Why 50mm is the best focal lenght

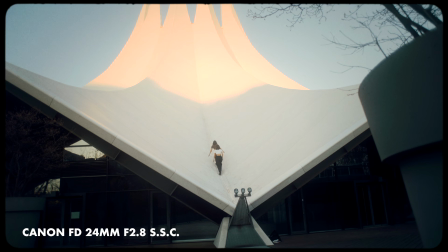(0:00)
In the past years, I've been endorsing the 24mm and 35mm aspect ratio due to its balance of subject and surroundings.
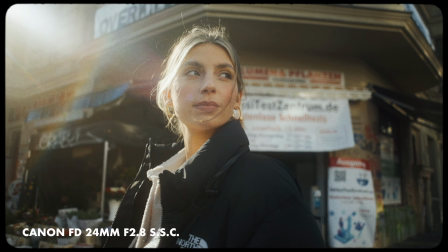(0:08)
You can fit a lot in the frame, and especially with the 24mm, you can perform a lot of movement and get experimental.
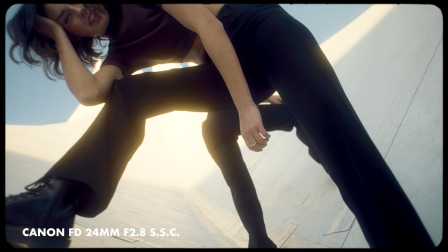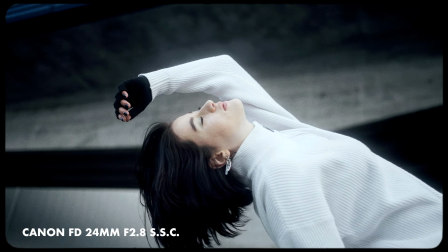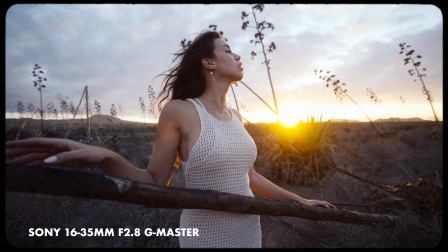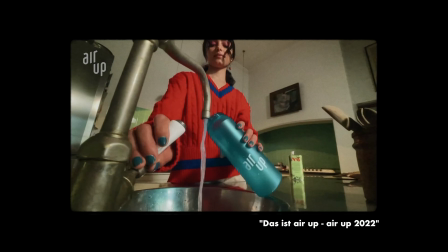(0:32)
It's been also a trend in artsy commercials to use ultra-wide angle lenses for some zoom-ins, for some tilts or POV shots.
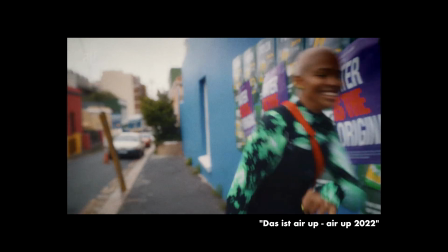(0:41)
The 50mm was left on the shelf most of the time, since I had the feeling it cuts out too much of the environment and excludes things too much.
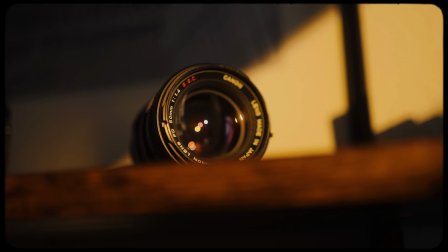(0:48)
This year I gave it another chance and it changed my mind. While it seems easier to have a LUT in the frame with wide-angle lenses, the exclusion of the 50mm has its big advantages.
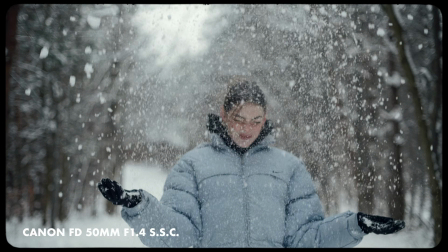(1:02)
You can see it as a restriction, but this restriction puts focus on certain parts of the image and the viewer feels more drawn in and connected to the subject.
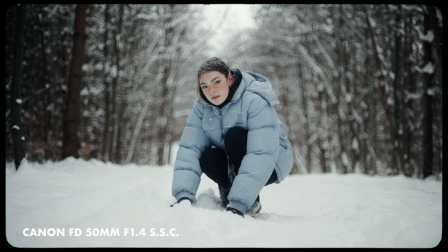(1:11)
The shot feels more intimate and powerful.
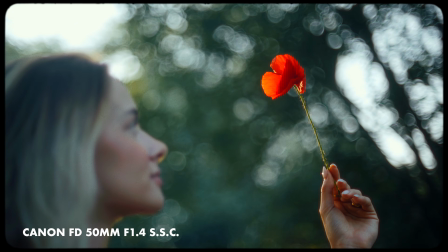(1:13)
So the excluding of surroundings and putting focus on certain parts of the image can be also an advancement telling your story.
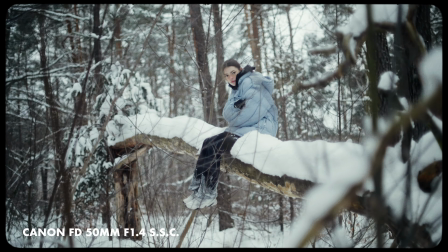(1:20)
It's a statement to your subject. You give it a certain importance and expressional character.
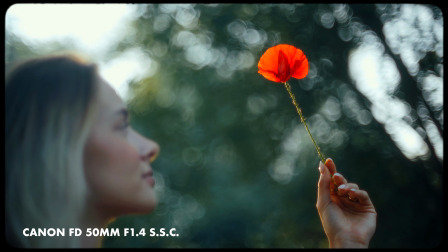(1:25)
You enhance the love for detail.
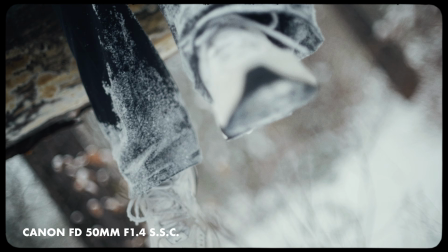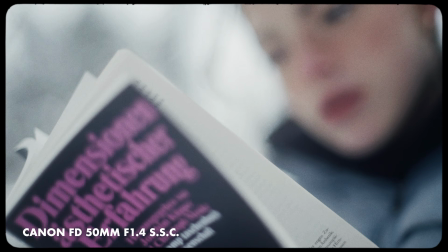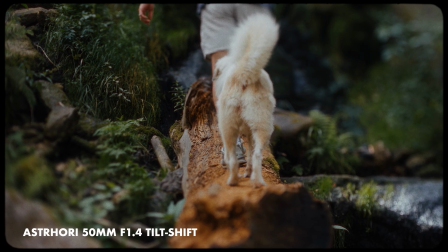(1:39)
In addition, the 50mm provides a field of view which is similar to the human eye, resulting in images that feel instinctively realistic and familiar.
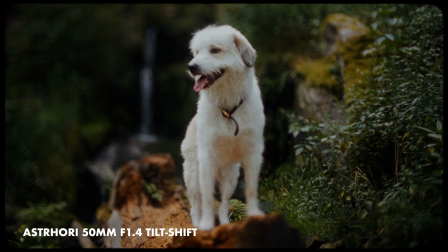(1:47)
Movement of the camera exploring a scene feels natural, and you get beautiful natural motion blur in 24p.
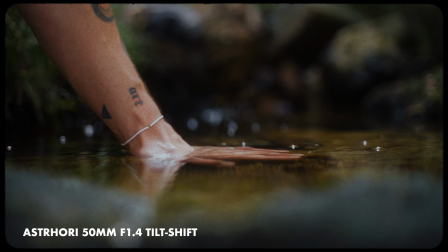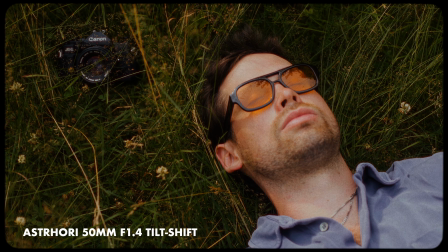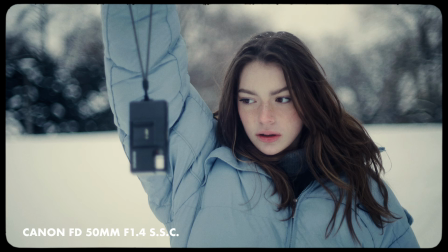(2:05)
Another beauty about the focal range is that most 50mm can create beautiful and intense background separations if you wanted to.
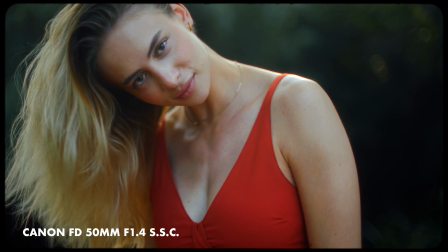(2:12)
This adds another dreamy dimension to the cinematic creaminess we all love. Another layer to put even more focus on your subject, excluding it from the rest of the world.
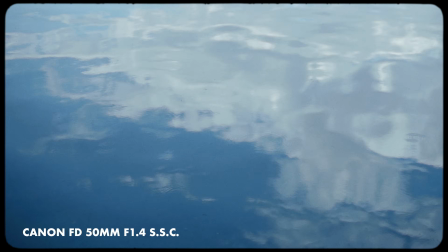One might say that other focal ranges are more versatile, since they can capture a wider range of shots, but versatility is boring.
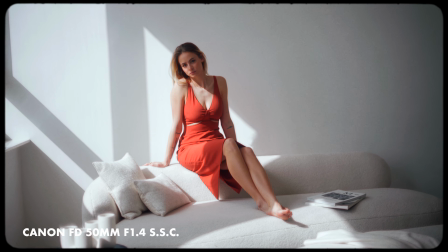(2:35)
Once you decide taking the easy path, your shots will also look less exciting and more ordinary.
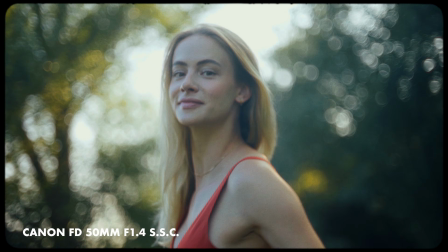(2:40)
It's like using zoom lenses in comparison to primes. Of course, they are more versatile, more easy to use, you don't have to move as much.
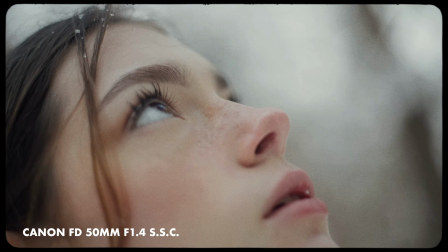(2:47)
But to get the most creative outcome and the best results, I would always use prime lenses.
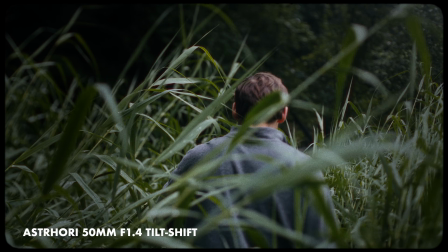(2:51)
With a zoom lens, you're not getting the high apertures, and you're getting lazy. Being able to zoom on the spot without moving, comfort kills creativity.
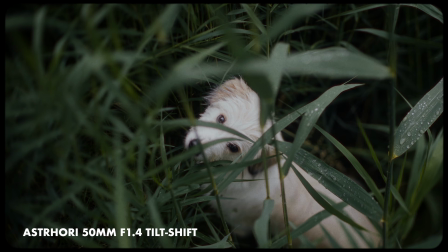(2:58)
With a fixed focal range, you need to move with your lens and put more thoughts on how to frame a shot right.
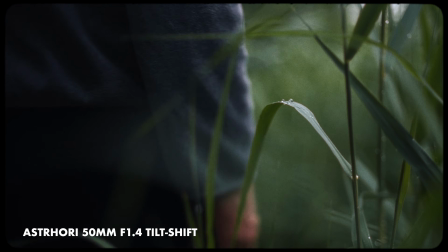(3:03)
This limitation makes your creative game actually stronger, since eliminating this option, you can focus on the really creative important parts, like setting up the composition.
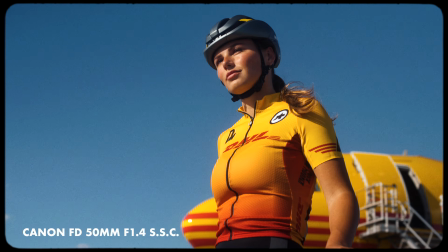(3:16)
On my latest shoots, also for clients, I really love the subject focus it puts on people and their emotions.
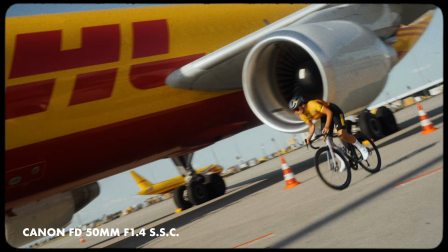(3:22)
And I used the 50mm on 90% of my shoots.
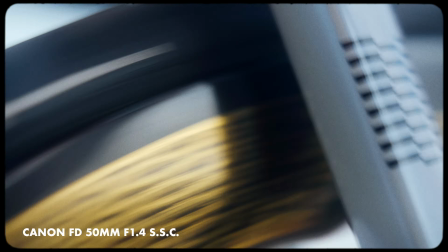(3:24)
To have a contrast to the 50mm shots, for some opening or overview shots in between, I used the 24mm lens.
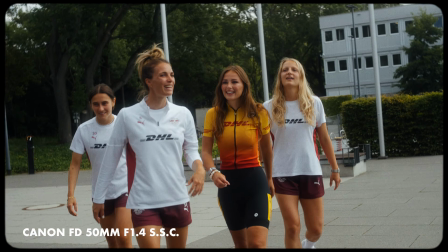(3:31)
The combination of 24mm and 50mm is just beautiful.
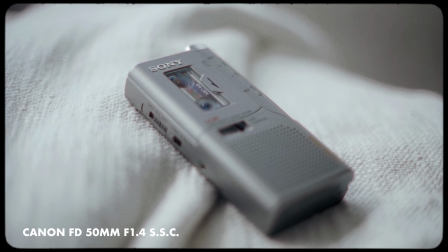(3:34)
The 24mm is not too wide to lose connection to your subject, but is in most cases wide enough to display the surroundings your subject is moving in.
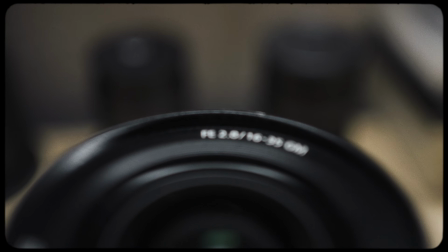(3:42)
I could have gone also with a 16mm for the wide shots, but I think this way, in comparison to the 50mm,
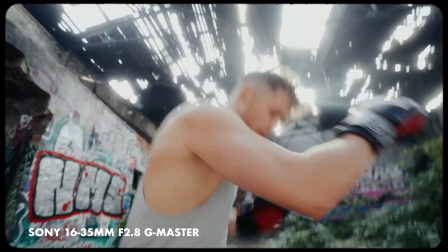(3:48)
you're so zoomed out, it's not so emotional with such an ultra-wide angle lens. Most of the shots out of this video and also this scene here is shot with MABO Glow 1/8.
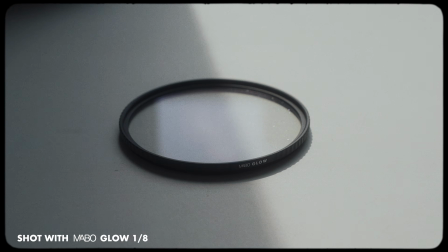(3:57)
We're currently crowdfunding the filter and you can get it for an early bird price on Kickstarter.
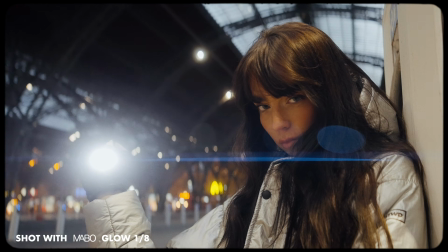(4:01)
I really love the balanced glow in the highlights and the really subtle overall image softening to make your footage look less digital.